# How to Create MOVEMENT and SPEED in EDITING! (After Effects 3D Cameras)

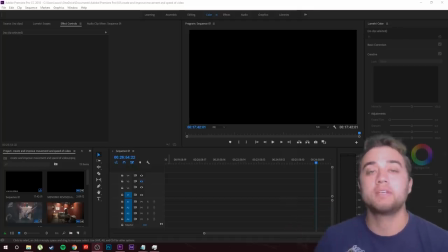[0:17]
going on, people? Finally back from vacation. It's been about 2 weeks, but we are finally back in business and ready to start making more videos.
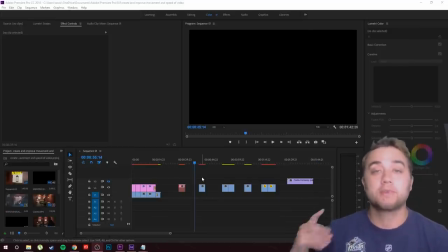[0:24]
We have a bunch of awesome uploads lined up for you guys. We've got some music videos. We got some tutorials like this one. We're going to start it off with a bang. This one is actually very simple to understand. This one is actually very short. I don't have to talk too much about it, but there's some really useful information in this video. It's something that I use probably in every single one of my projects, and I think that it's something that's going to help you guys a huge amount.
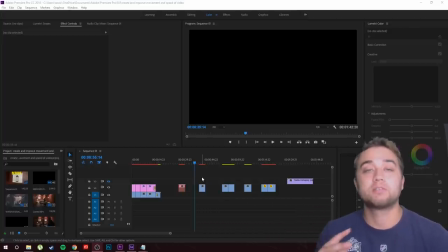[0:43]
Anyways, if you do enjoy these videos, please leave a like if you like to support the channel. Comment below what you guys would see next.
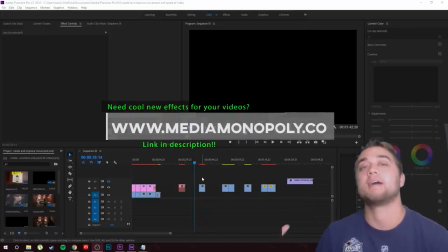[0:48]
I take all of your comments into account on what I'm gonna make next. And if you guys are new, consider subscribing, join the community.
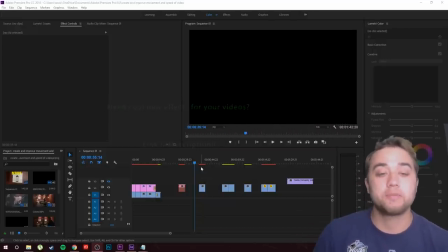[0:53]
Anyways, guys, enough talking. Let's hop in here and let me show you some cool stuff. So there's three main things I'm gonna show you.
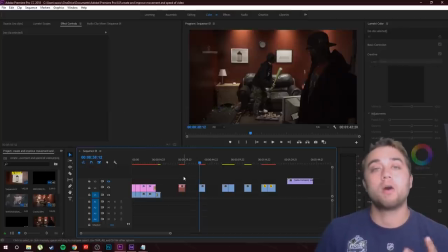[0:58]
The first one is continuity and flow of your video. The second one is creating your own movement and speed. And then the third one is mastering your zoom so that you can zoom anywhere you want and control that way better. So let's talk about the first one, continuity and flow of your video. So I have some quick little examples lined up here.
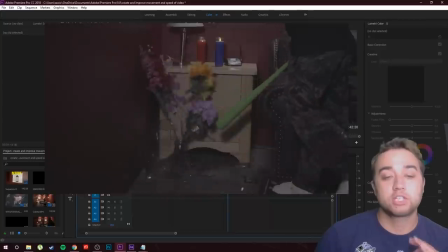[1:15]
Here are some shots that I have, just some B-roll. So this is shot on a tripod, and I'm going to edit this so that it's one after the other.
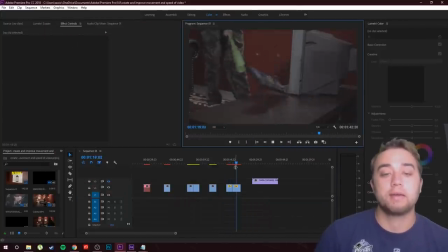[1:21]
We show all this destruction happening, and I'm going to show you how I kind of made that flow all together. So like I said, on a tripod, it's not moving at all.
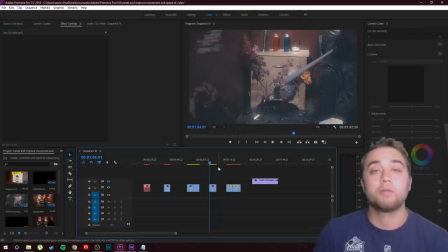[1:28]
Here is how this all ended up with all the color grading, all the effects, and that one subtle little thing that I'm going to show you that is super useful into making this video flow a lot better.
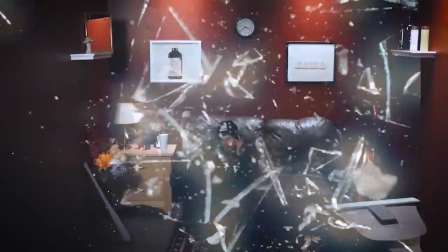[1:37]
So let me play it out, and you can see subtle little zooming in that you guys are seeing right here. This makes the video flow 10 times better.
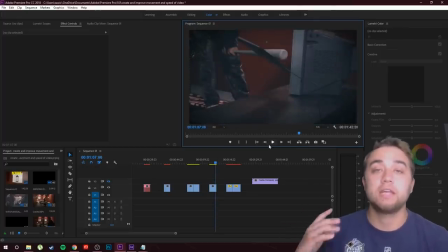[1:44]
I guarantee that a lot of your guys' favorite directors, a lot of your favorite editors have used this technique before, this kind of slight zooming in instead of having just a static still shot.
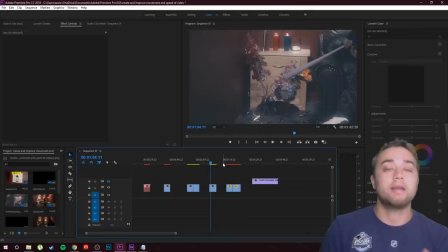[1:53]
So instead of having one still shot on a tripod and then cutting to another still shot, cutting to another still shot, we want to have it moving forward, cut, moving forward.
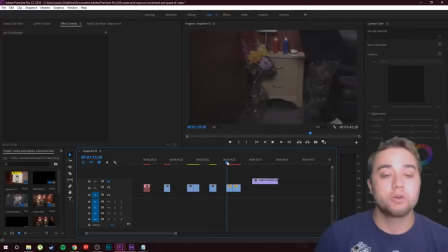[2:01]
It just makes it look a lot more smooth. So to do that, let's go to our clips right here. Now make sure you drag to your starting position.
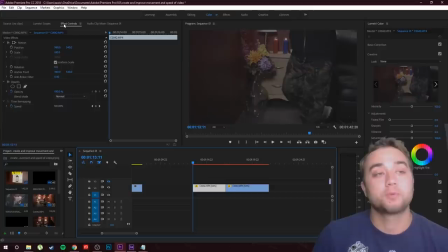[2:07]
So right there, we're going to click on our clip, and then up in the top left, we're going to go to our effect controls, and then down here, we're going to go to scale. So just click this little keyframe button next to scale. It says toggle animation. Click that, and we're going to drag to the end of our clip now, and we're going to make that 115.
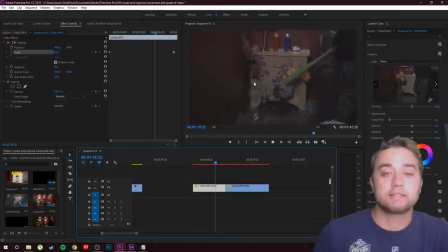[2:24]
Now you can boost this up to whatever you like. Play that out for you guys, and you're gonna see we have this slight zooming in on the actual subject that we want the people to be looking at. Now what you can do is you can click here, you can readjust these keyframes. If you drag it back and make it closer to the original, it's gonna be faster, just like this.
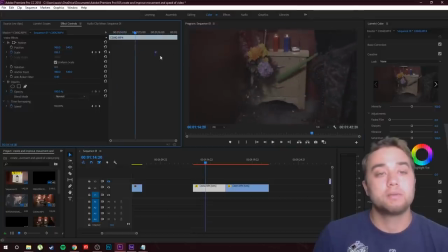[2:41]
And if you drag it all the way out, it's gonna be more slow. So I'm gonna do it like that. We just have that slight little, zoom. Let's do the same thing to this clip now. So click on there, go to the very beginning, top left in your effect controls, we're gonna keyframe scale right there.
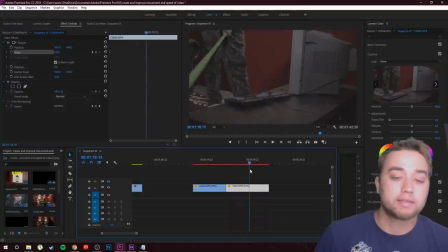[2:57]
So click the keyframe button and then drag to the end, and then just make this 115.
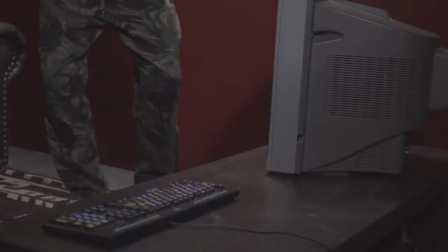[3:03]
So as easy as that, just gonna help it flow better. It's something that you can consider, just getting some tripod shots and then doing the movement in post.
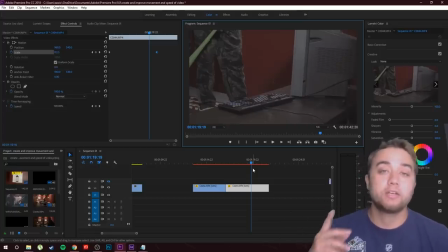[3:10]
And that brings me to my next thing that I wanna talk about, which is creating your own actual camera movement and improving the speed. So we're gonna do that in After Effects. And let me show you some quick examples to kind of give you a better visual representation of what I'm talking about.
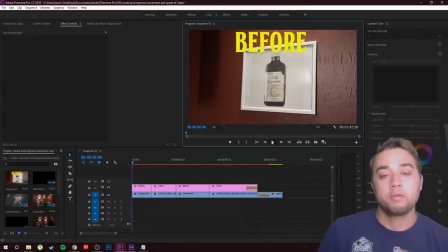[3:23]
So I showed you this at the beginning, here's before. We have this handheld shot of this picture, and then the after.
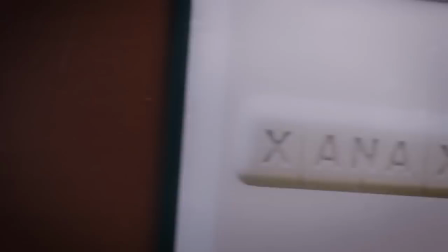[3:28]
This was all created within After Effects. This is all artificial camera movement. So I wanted to match the high speed energy of that song.
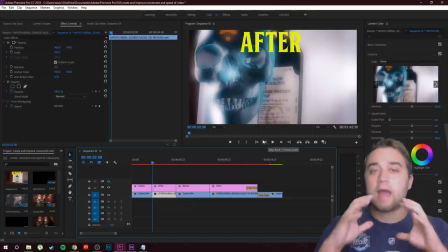[3:35]
I wanted to be zooming in, zooming out, quick, as if I had the camera and I was going like this. So let's play that out for you.
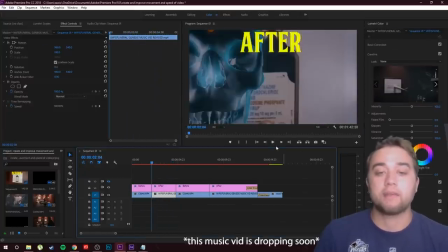[3:41]
And this is really transforming the shot and crafting it into what we want it to look like, just like that.
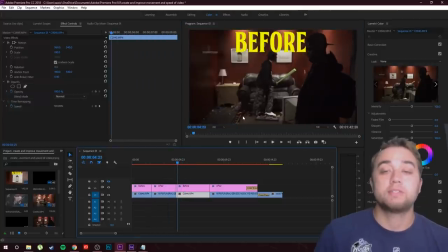[3:47]
Here's another really good example. So this shot, some people would say that this is a completely ruined shot because there's a person in here. So not only did we take the person out of this shot, but let me just show you another cool little thing.
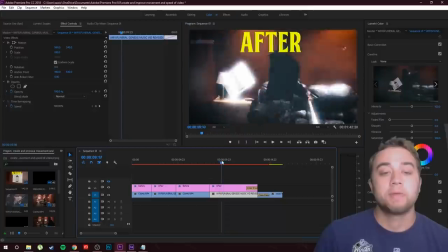[3:58]
So we took him out by just zooming in, and this is another thing that I want to talk about. It pans over, and then as he swings towards it, it zooms in,
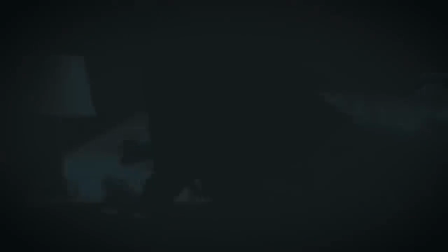[4:07]
it matches the energy, it makes it looks like, it makes it look like there's a lot more power behind that swing,
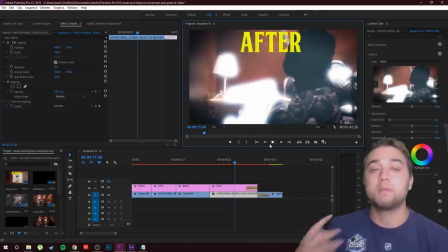[4:11]
and it really puts you in the moment and it puts you in the middle of the action. So let's go ahead and take this clip right here.
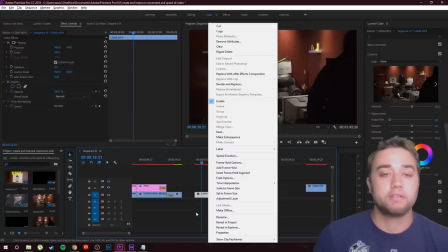[4:16]
We're gonna drag that into After Effects. I'm gonna show you exactly how I did that. So right click it, replace it with an After Effects composition.
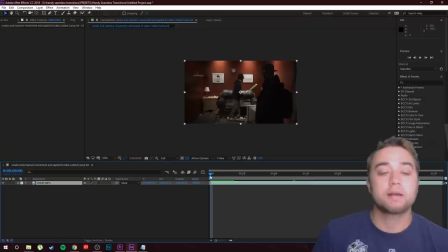[4:22]
Hey guys, so we have that clip with an After Effects.